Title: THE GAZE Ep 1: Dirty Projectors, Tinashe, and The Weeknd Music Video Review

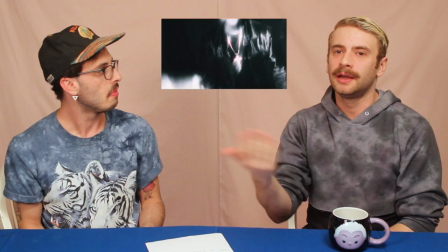It's like over stimulating I would work better if it had more surprises looped into it because maybe it's like I already know it's gonna be
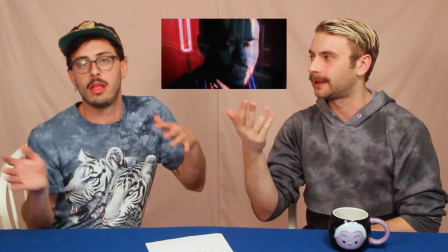another scene It's like his face being blurred another girl like doing something in like crazy lights zoom in Yeah,
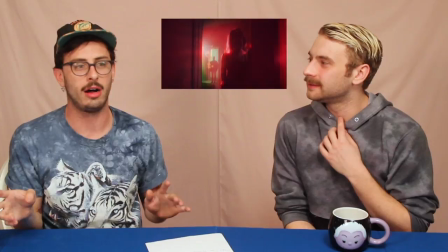hallway steam. Yeah, it was just like a lot going on like I do think it's like a good video, right?
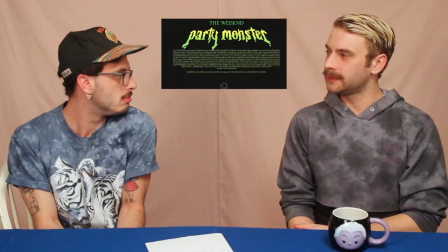I feel like okay like I get it. I know the weekend's world. I've known the weekend's world for a while. I just wanted like more. I just want more. Yeah. Especially with that Goosebumps font. That was like good touch. I liked that a lot. Alright and now is the part of the episode where we rewind. Rewind. Take a look back at just about any music video we choose to. This week that music video is... It's Aaliyah! Are You That Somebody? Released in 1998 and directed by Mark Sherrard. We originally wanted to rewind to Are You That Somebody because of all the Aaliyah to influence musicians that already released videos this month, especially our girl, Tinashe. Yes. Draw quite a few comparisons too. And also it's just like Aaliyah.
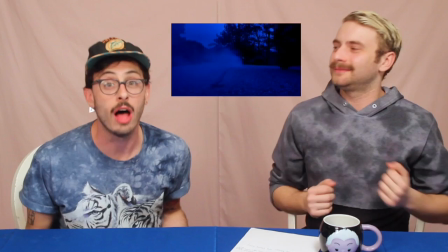And like, she's one of our favorite musicians and we like stand for her for life. So we're going to play it. So we love this video.
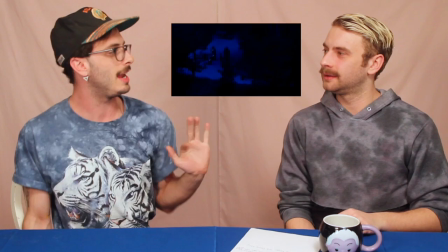We watch it all the time. Very much like got that whole futuristic 90s, like gothy vibe that I love.
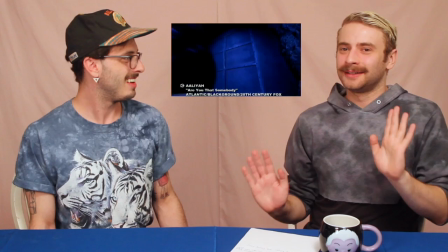Like one of our favorite parts of the video is that we are like kind of like spying on these guys,
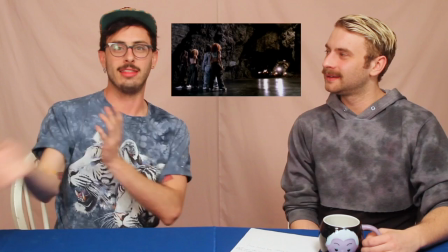riding in on their motorcycles, and then like boom, we're in Aaliyah's lair.
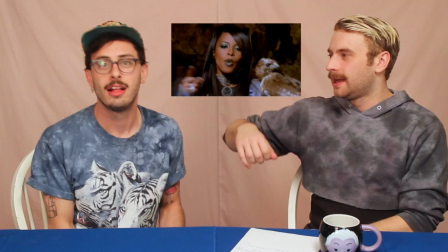And Aaliyah is just chilling with her crew, arms crossed, just like, who are you?
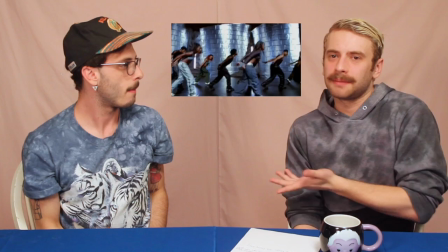Hinch Hawk. Who else does that? No one does that. Basically, yeah, she's like this like badass, like super villain.
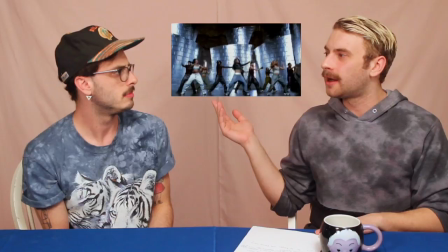Cool, calm, collected, sexy, chill. Right, which is why she's like the pioneer of like all these like R&B spin-off artists that like exist right now.
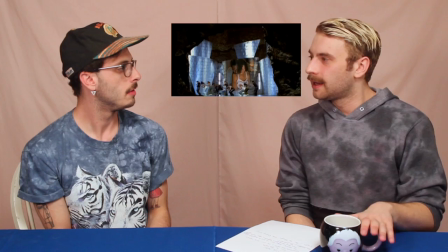Well, let's just go into the choreography. Yeah, it's so good and part of what makes it good is like kind of reverberated in Tinashe's video.
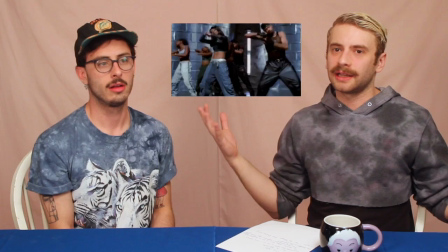We very much have like these like women that are looking like badass in their like hip-hop video girl looks,
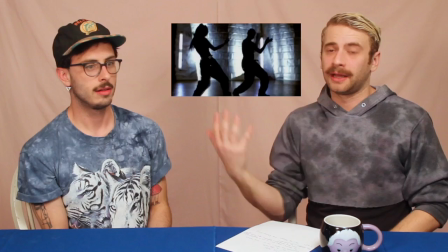but they're very much like in their dancing and interactions with the men are like super in control.
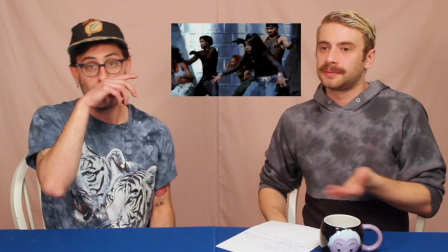The men are, again, all in black, showing skin, very much sexual objects.
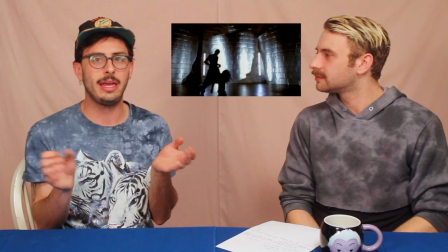The dancing itself, it's all very fluid, even though the movements are all kind of minimalist and jerky.
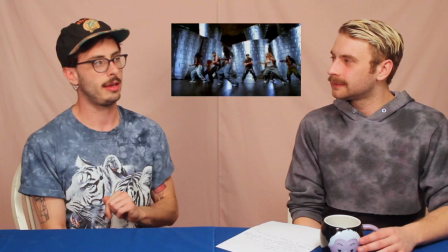There's just something so chill and confident about it.
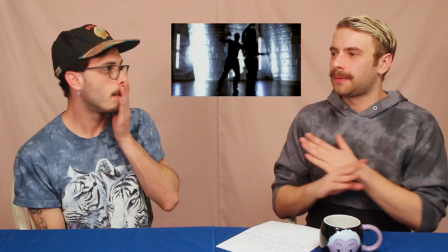This is her place, and she's letting us have a little peek into it, and it has this mystery noirishness to it.
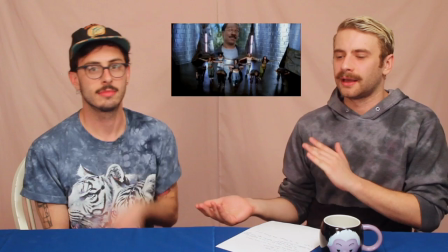Still like very much this hip-hop got hybrid, which was like very like refreshing and innovative and like now it's like that is like the
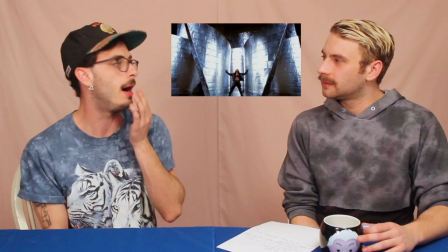norm I guess like everything goes back to a Leo when it comes like modern and like R&P-Hop
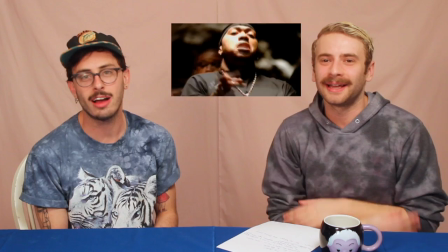We have these Dr. Dolittle like oh my god You can't not talk about this video without talking about the Dr.
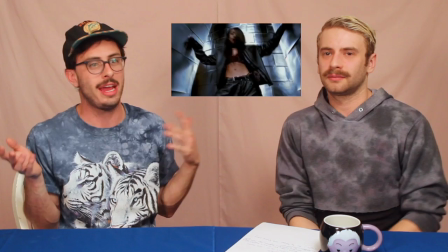Dolittle clips So but you can that's how you know it's like a very engaging like well thought out videos That's like this is from the Dr. Dolittle soundtrack Yeah!
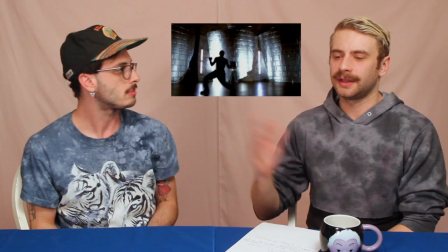In the 90s there was this thing where you made songs for movies and you would shoot a music video for it and you would show clips of the movie during it.
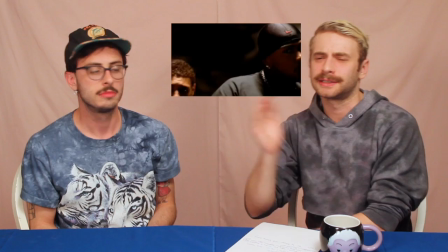That's why everything that's going on is dynamic and engaging enough and even just the setting is entertaining enough that you're just like, is that Dr. T?
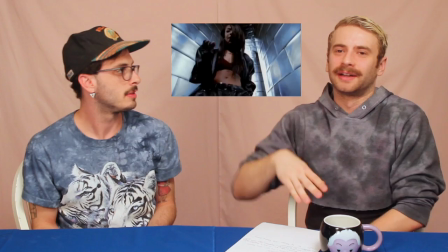That is Dr. T. Little playing in the background. That's Eddie Murphy! But then you're like, eh, it's okay, whatever. It doesn't really detract from the video at all.
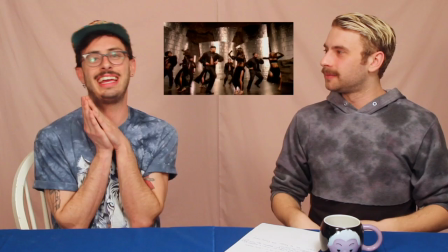Yeah, but then we have like, darkness, flashback, and they're in these like, ballroom.
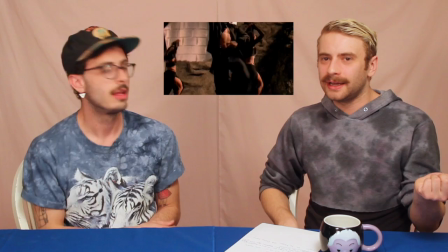They're all like, still wearing black, they whip out the fans,
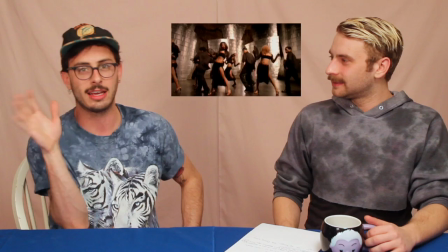and it's just like, I don't I get down and dirty, but I'm also like, gonna like, be like, and like the guys like follow them and like, in my opinion, what happens next is they eat them. They eat the guys and it's, you know, they, they, they passed the test, which was like, are you going to be our dinner tonight? Thank you so much for watching the first episode of The Gays.